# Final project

Making these adverts were a lot of fun, and I got to learn how to use the different effects, tools, and software.
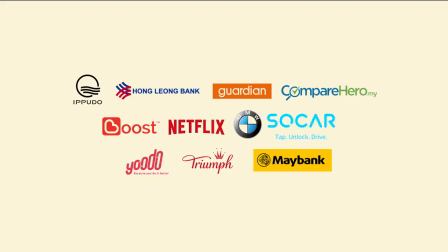[0:05]
I had to make a print and video advert based around a brand I chose. I made Adidas adverts, but I wanted to make it very different to all the other adverts. My goal was to make a different advert that is memorable due to being different and unique.
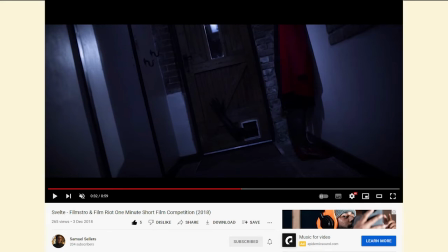[0:18]
I took inspiration from a past student and perfume adverts. Perfume adverts are usually very obscure and the aim is to be memorable.
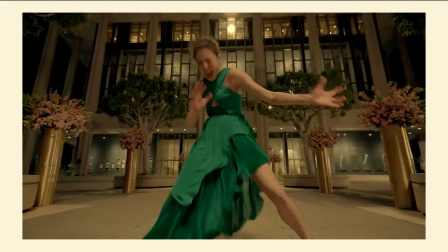[0:25]
I find this very interesting because it gives a lot of freedom with how you want to make your advert.
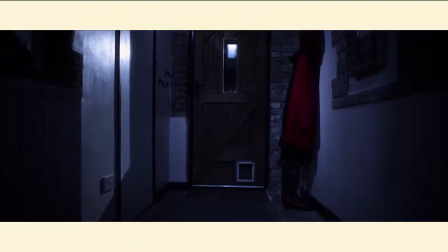[0:30]
My other inspiration was a video a past student made which I took a lot of inspiration from.
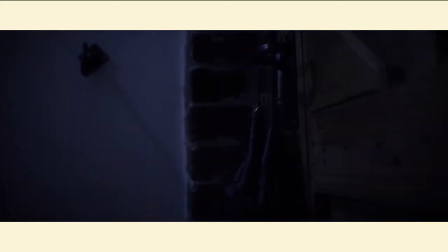[0:35]
I like their use of camera work to portray the monster's arm as longer. This is something I try to replicate myself and also use a monster arm unlocking a door handle through a box in the video.
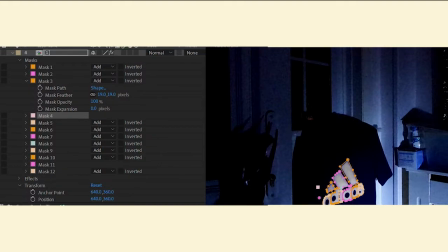[0:43]
New effects I learned consisted of masking, using the Particle Engine, Adobe After Effects, and making new brushes in Photoshop. Being able to use new techniques, tools such as the mask feature brought out the video massively.
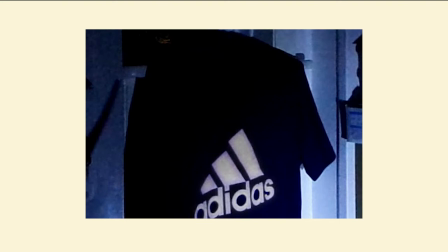[0:54]
I was able to make the Adidas logo on the shirt a bright contrasting white. Something simple like this made it clear I was showing off an Adidas logo.
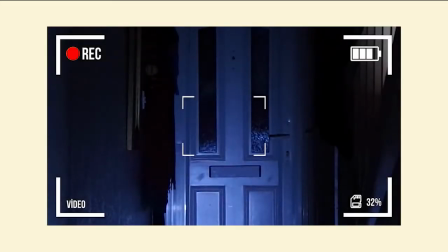[1:02]
To expand on this, I added a blue tint to everything else in the Premiere Pro. This was inspired by the past student video as he also applied a blue tint to his video.
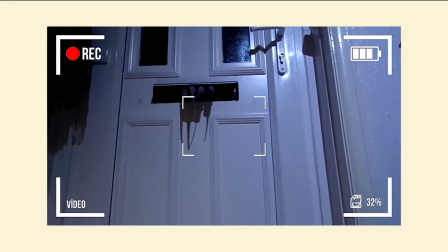[1:10]
Being able to combine all my new knowledge on this was really fun.
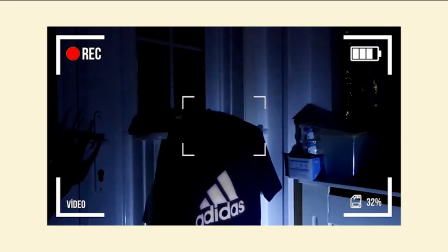[1:14]
An important part of the video for me was keeping the viewer engaged, and this was achieved by focusing on the pacing of the video. I felt that I was able to successfully keep the audience engaged using cuts, as each segment of the video doesn't last for too long or too short.
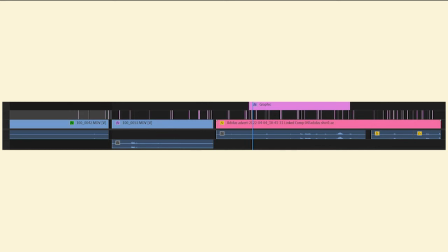[1:29]
Everything flows into each other nicely. Good pacing was also achieved using sound.
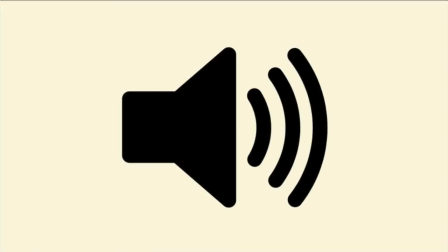[1:34]
The sounds used will change throughout the video, whether it's through the volume or different sounds. Another way I kept the viewer engaged was through suspense. I was able to create suspense through sound and visuals.
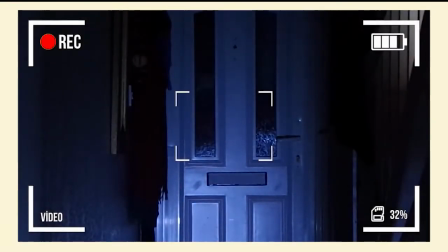[1:46]
At the start of the video, it is just a shot of the door and a muffled rain. It is then met with a sudden noise and a hand coming through the post box.
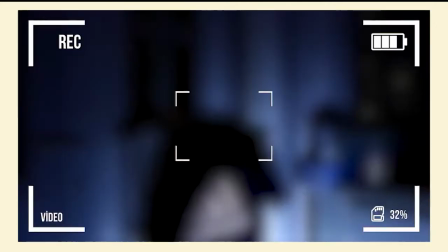[1:55]
This will catch the audience attention and make them want to know what will happen next.
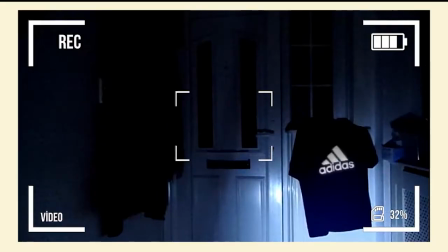[2:01]
Throughout the video, the rainy background noise gets less muffled and the pace starts to pick up until it's met with a door slam and lightning indent. Creating my ident was a lot of fun as I got to use effects and techniques which I learnt previously.
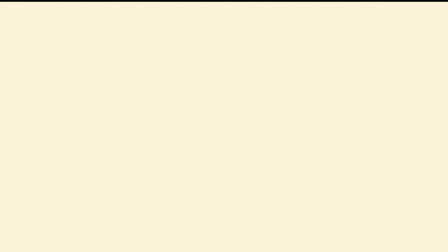[2:16]
This included Particle Engine, advanced lighting, glow and more. I learnt to use these before to practice for this video.
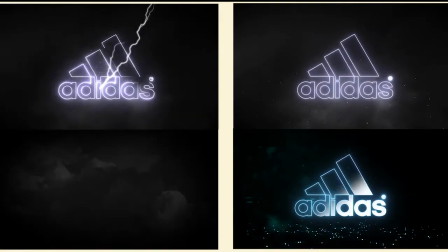[2:24]
This time, however, I was able to remake them but alter them for this advert.
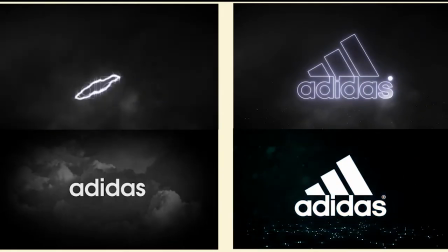[2:28]
For example, the first stage of the ident featured more and faster paced lightning revealing at the text where,
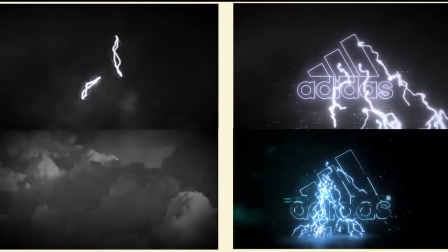[2:34]
as in my last one, it was much slower and had 3 strokes. I made this change because the pace of the video gets faster throughout the advert.
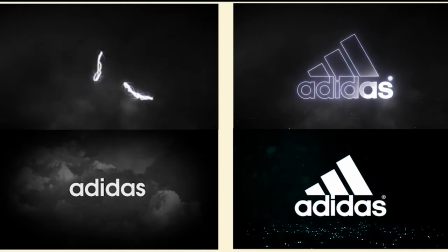[2:40]
I didn't want to suddenly slow it down at the end of the video, so I felt it was important. In the second part of my ident,
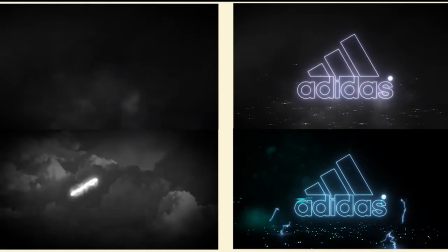[2:48]
I changed the colours to match the Adidas logo and added a soft blue tint to match the rest of the advert.
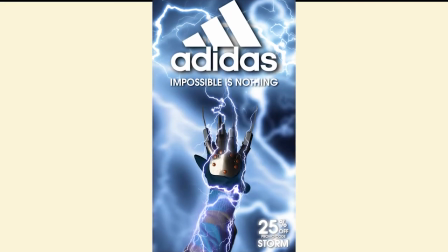[2:55]
My print-based advert was also very successful because I used a variety of techniques and effects to make it appealing and memorable for the viewer. To make my brushes, I used royalty-free images of lightning,
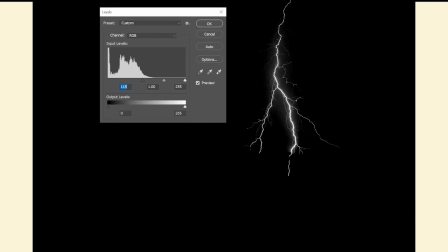[3:06]
contrast the colours, which left the lightning bolt stand out, then cut it out, remove the background, and turn it into a brush.
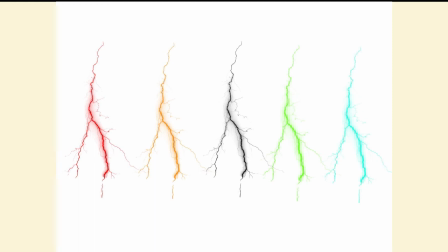[3:13]
I used the brush to place a variety of strikes in the background on the arm.
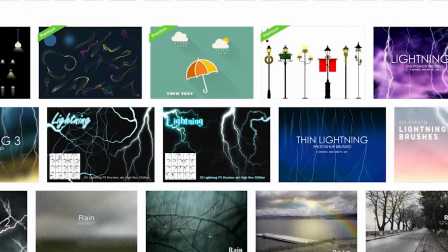[3:18]
To get other lightning brushes, I downloaded royalty-free brushes online, which helped massively and saved a lot of time.
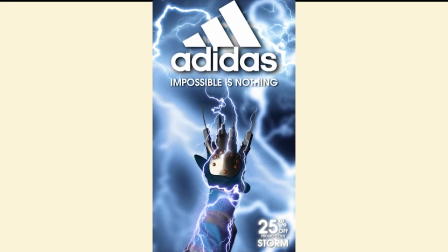[3:24]
I used these brushes to make a good background where I placed a few, then blurred them out using different levels,
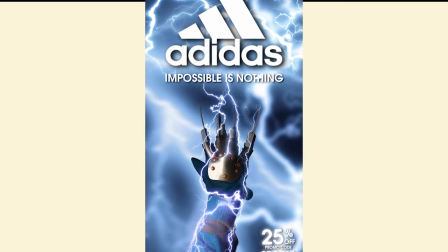[3:32]
which made the hand and logo the main focus.
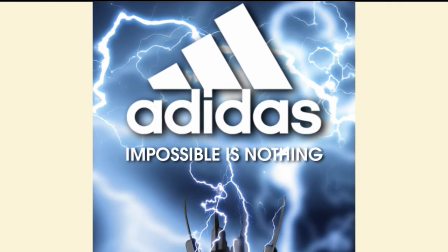[3:35]
The Adidas logo at the top is brought out using the drop shadow, and I adjusted it as I felt it didn't look like it belonged there.
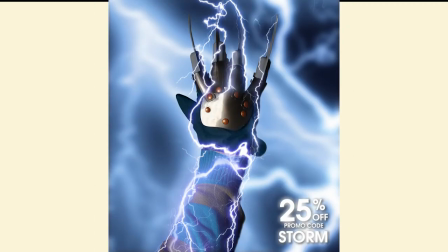[3:42]
The other main focus of this advert is the hand, reaching out to the Adidas logo. The hand is an iconic character from the horror film Freddy Krueger.
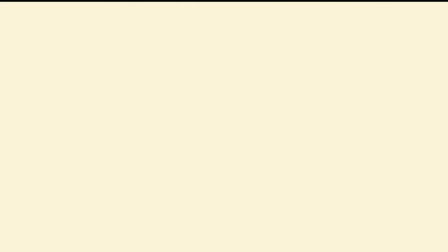[3:50]
I wanted to use a recognizable character as this would catch the audience attention and appeal to a wider audience.
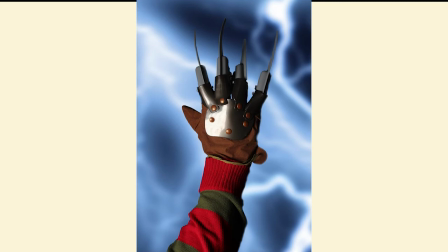[3:57]
As iconic as the hand is for its red and green striped jumper and brown glove with the knives at the end of the fingers, I had to make some changes to make it fit.
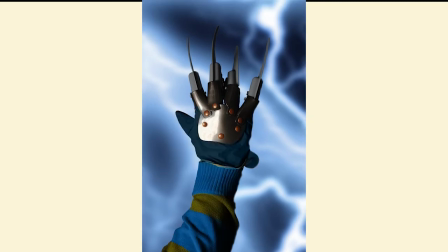[4:05]
I changed the red to blue, the green to brown.